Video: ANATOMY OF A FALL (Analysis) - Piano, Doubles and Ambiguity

And it was Swan who won. And I saw comments saying that Antoine's performance should have won because it was more compelling or more spectacular.
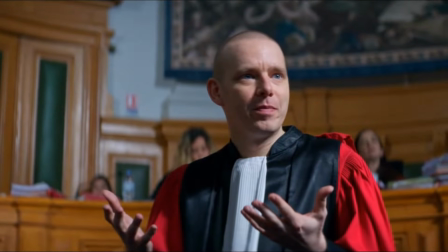12:31 And while I do think Antoine Reynard gave an amazing performance, and he's not just chewing the scenery, he still manages to infuse some subtlety in it. But I think it can be really hard also to give a more restrained performance. And haters gonna hate and so on, but I saw a couple of comments that said that all Swan Arlo did in the film was stand there and look pretty. And I think that's really ignoring the hard work that goes into this kind of performance.
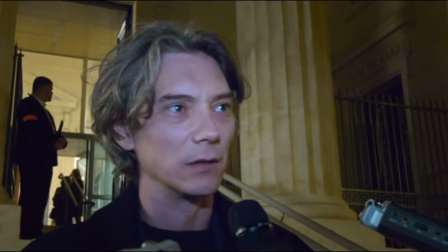12:54 In particular, I really love the way he gives subtle cues of Vincent's lack of self-confidence and in his voice inflections and micro expressions.
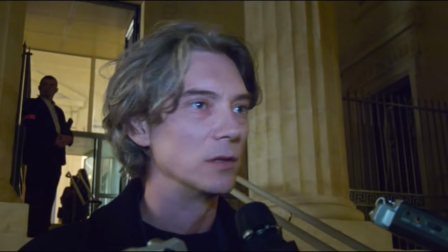13:02 For example, those scenes when he's talking to the journalists,
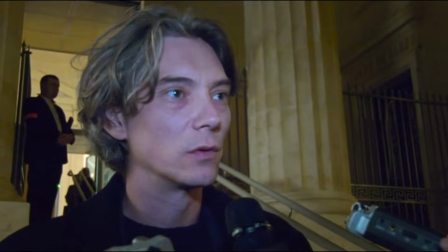13:05 he's trying to look self-assured, but he's not really succeeding at this, and really that takes some work.
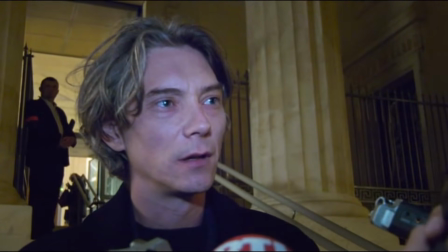13:11 It's not the way he usually talks. If you watch some of his speeches in real life as himself, not in character, you will see there's a huge difference between the way he normally speaks in public and the way he speaks in the film. So this is work. This is not just him being himself there. And so Justine Trier actually said she deliberately went for an actor who is known for his ability to show vulnerability, and although he does have a certain strength of a different kind, but we could say that both Vincent and Samuel share this trait. Vincent is also obviously a double in that he's both possibly a former rival, and also there's a hint that he might be a future replacement for Samuel in time.
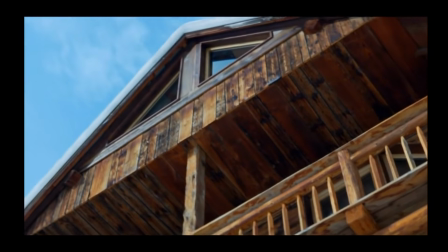13:47 This shot in particular has a bit of an uncanny character with Vincent looking up, almost as if he was a mirror image of Samuel's fall.
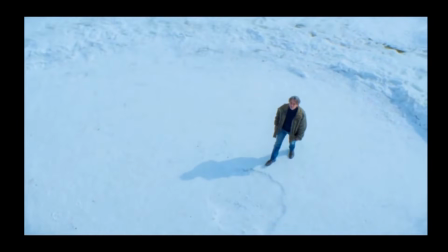13:53 And also, look at how noticeable his shadow is on the white snow, almost as if it was the shadow of the other man, almost as if it were Samuel's ghostly presence there.
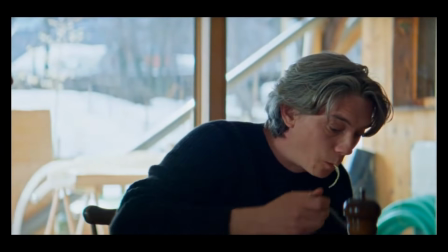14:03 They are also both shown eating spaghetti with Sandra in the kitchen, which might seem silly,
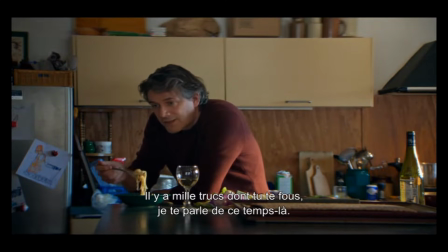14:08 but I don't think it's a coincidence in a movie like this one, which is just filled with echoes and parallels. And that leads me to my last point, which is that ambiguity in this film is not just in the refusal to give us a final truth about whether Sandra is guilty or not, but also in how it manages to extend this ambiguity to other areas of the film as well. And the best example of that, in my opinion, is the relationship between Vincent and Sandra.
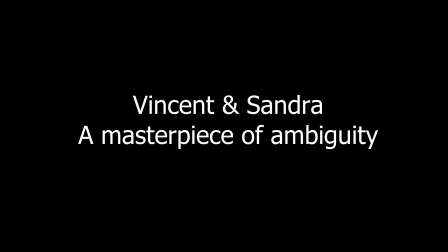14:35 Vincent and Sandra's relationship, a masterpiece of ambiguity. So the genius of the writing here is in the refusal to give us anything but a few scraps of information about the nature of their relationship. And again, that was a deliberate choice made by Justine Triet. Not only did she write the script in this way, but she even made the choice of removing several scenes that were really wonderful,
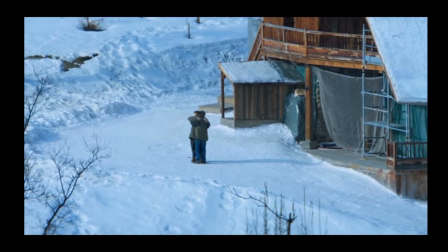14:56 but that somehow damaged this ambiguity or this mystery. So basically, all we know is they have known each other for a very long time, and they like each other very much.
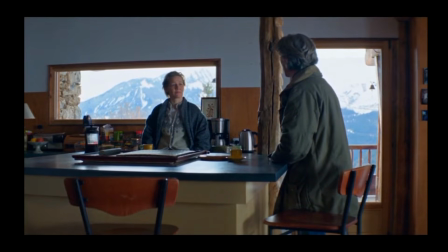15:05 She trusts him enough to basically put her life in his hands, and he cares for her enough to accept to take on this enormous, daunting task, even though it's probably a bad idea. I think most lawyers will tell you that you should never accept to defend someone who's very close to you, especially if you're probably in love with them. But of their former relationship, we won't ever know anything more. Are they exes? Was he a spurned lover? Did he also build a life with someone else during these 15 odd years that they didn't talk?
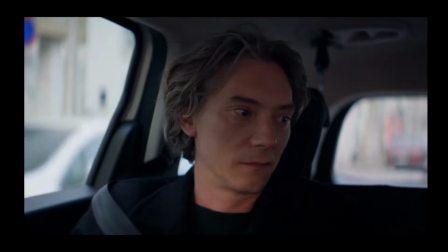15:31 We don't really get the slightest hint that this is the case. He seems to be still in love with her, even though he doesn't say it. And the most incredible scene that deals with this ambiguity and mystery between them is when they're getting drunk and talking in the snow.
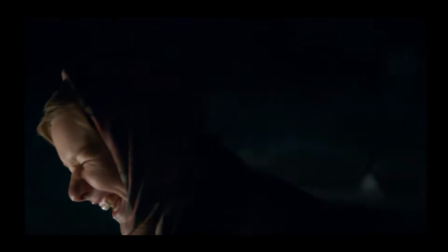15:44 And it seems like a relaxed moment, and in the original cut it really was. There was a lot more laughing and drinking and joking and even some kissing. But in the final cut, it's really imbued with much more gravity. You feel it's relaxed, and at the same time there is tension there. And really, if you can get your hands on the DVD extras, there is the original version of that scene, which is almost 7 minutes long, and they talk about how difficult it was to make the decision to cut most of it, as it was a wonderful scene, and it really was.
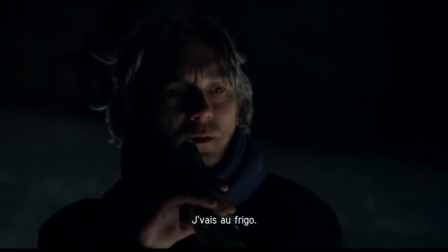16:11 Swanalo jokes that they kept telling him it was the most amazing acting he'd done in the movie, only later to inform him that actually most of it had been cut.
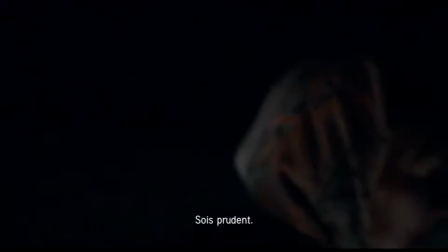16:18 But it really was very good, and what I find really fascinating when comparing this original scene to the final cut is how it highlights the role of editing,
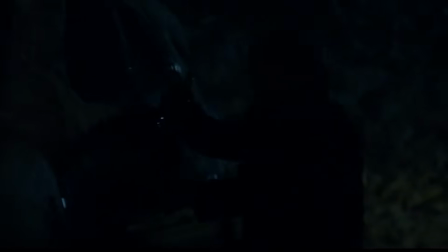16:27 and how Justine Triet really just used this as raw material to tell a story, but the editing really completely changed the meaning of some of these lines.